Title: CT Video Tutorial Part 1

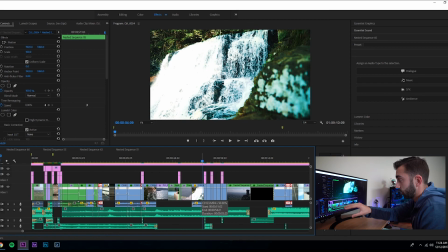732s
And then I do this cool zoom effect, which I did in After Effects to add that motion blur.
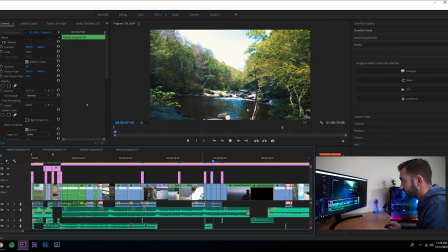738s
So I zoom into the waterfall, and all that was just me walking down a trail.
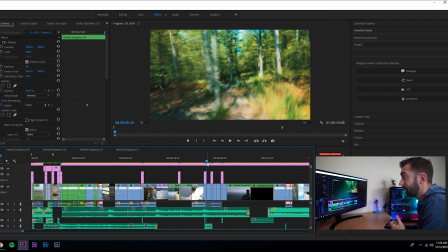747s
And I wasn't being steady, I was just doing my natural walking and just holding the camera. So I walked through the trail, and then I sped it up in After Effects, and then I added a motion blur effect to where it just made everything as it sped up just look crazy and like zoomed in.
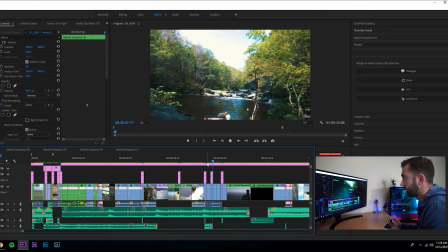764s
So it just makes that really cool zoom effect, and then it transitions right into the next waterfall, which is cool.
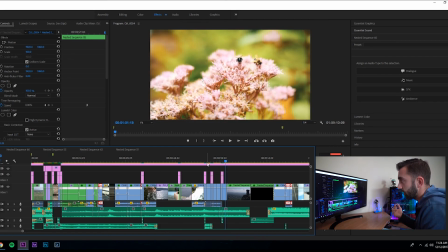770s
And then I reverse out of it into that. So it's just another way to reset, and now we're at 1 minute.
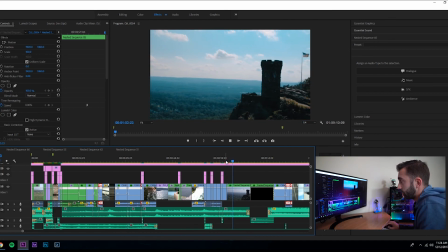778s
So after that, back to some cool drone shots. This is one of my favorite ones, Castle Craig.
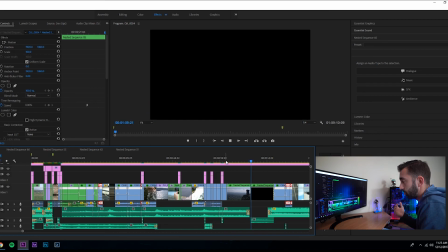783s
So just little things like that, and making sure the shots are perfectly staged. I don't know what's going on here.
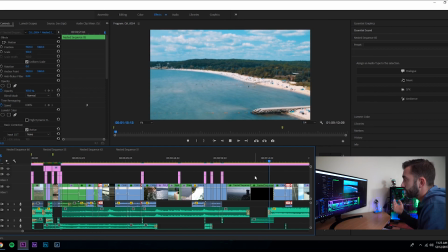790s
Oh, so this is beach shot, and this kicks into when the audio drops.
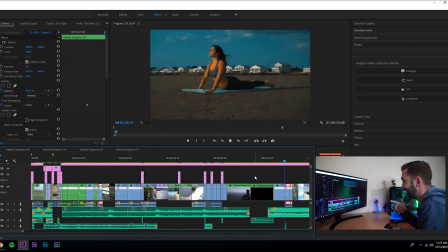795s
There's my girlfriend having her special guest appearance.
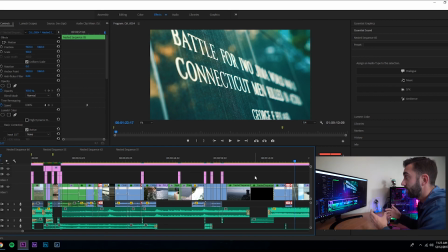800s
So now that the audio is started, it already makes you be like, all right, so now it's like a new video almost. So reset that 15-second timer and see what's next. So now we have the Iwo Jima shots,
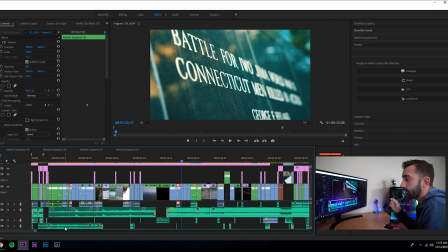813s
which I really wanted to put in just because I knew the demographic of this video would be hitting a little bit some of the older generation, and them seeing a shot like this would really make them feel proud of like the state they live in.
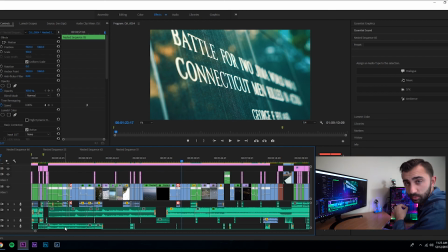826s
And that's the main goal of the video, was to just make people from Connecticut feel proud that they live in Connecticut.
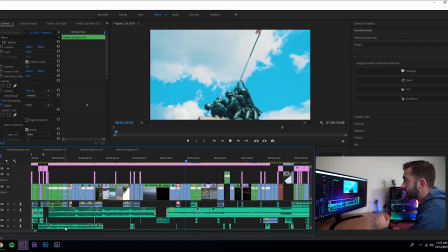834s
So I got into this stuff, and it's cool because like everyone knows what Iwo Jima is.
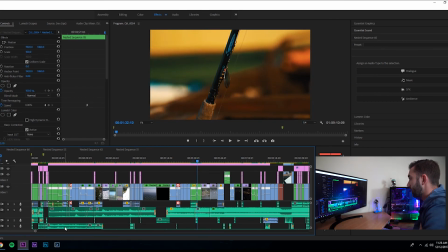843s
So we got into the castle shots. Now we're just doing more speed ramps.
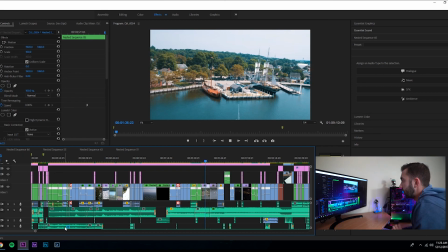851s
And then Seaport.
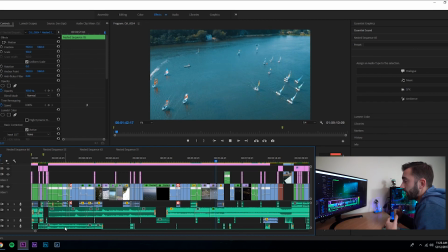856s
So all I'm doing is just kind of dragging out the time to when the drop starts.
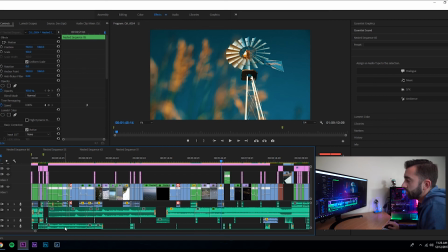860s
So right here is when everything, I would say that section right there was probably the most boring of it, but you already are this deep into the video, so I think human's brain would be like,
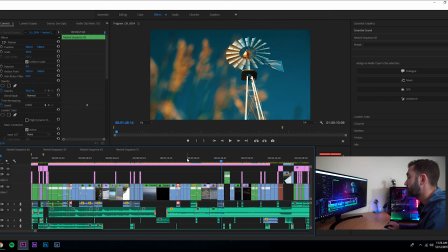873s
all right, well, if I'm this deep in, I'm just gonna watch the whole thing. So then that's where this whole, I don't even know what these are called, just the old windmill type things. And that's when I speed ramp this into the drone shot, and I think this is a really cool just sequence. It like kicks it out,
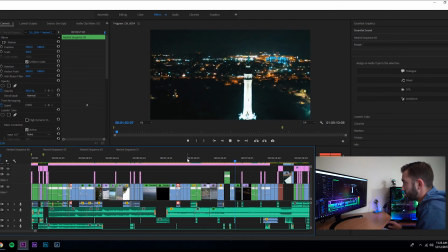893s
And then we have all of my night shots, which were kind of hard to take, especially with a drone because it gets so grainy. So we have the night shots, and then that goes into these really cool.
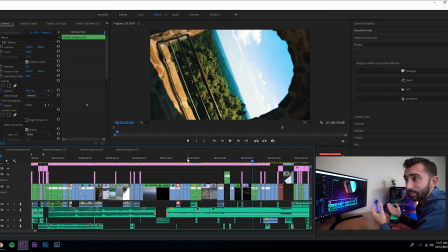905s
So these, I was just going for it. I didn't know what it would come out to look like when I would do like these cool pull shots with the camera. So I did 4 of them, and then the first one I did was this one, and I was like, wow, that looks sick.
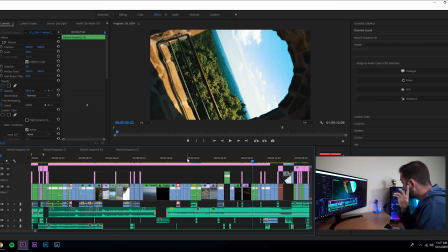918s
So then I kept doing those, and it created this sequence of just speed ramps, just making it look cool.
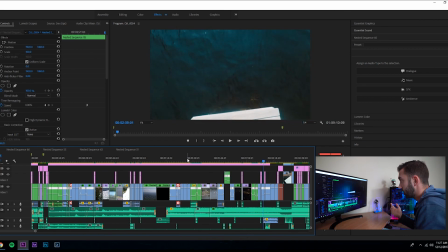927s
The first one's definitely the coolest out of the bunch, and then this sequence of going underwater, this was actually the first thing that popped into my head of what I wanted to do with this video, was dive into the water, right into the beluga whale, because everyone loves the beluga whales in the Mystic Seaport, or aquarium.
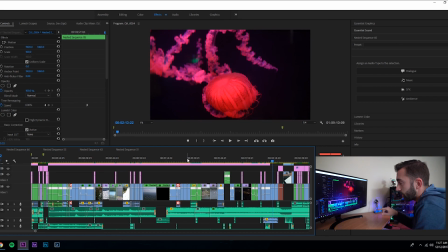945s
So we dive right in, make the audio kind of submerged so you can't, it just sounds like it's underwater. I also have an underwater sound effect of like the bubbles, and I don't know if you can hear it, but there's that whale sound. Yeah. So I have the bubbles, the whale sound, and then just jellyfish.
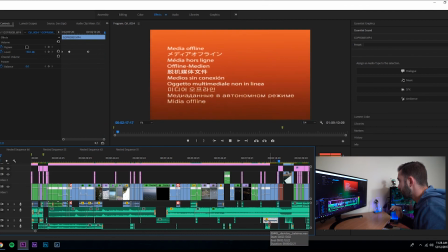963s
Looks cool. For some reason this media is offline. This is just when the camera's behind me, panning in on the cool part.
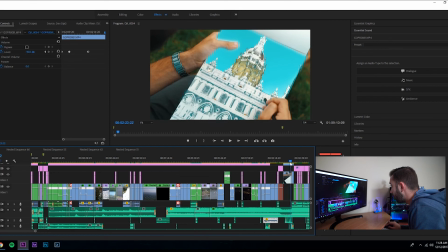975s
Sick. So with this effect, I'll do a separate tutorial on how I did it.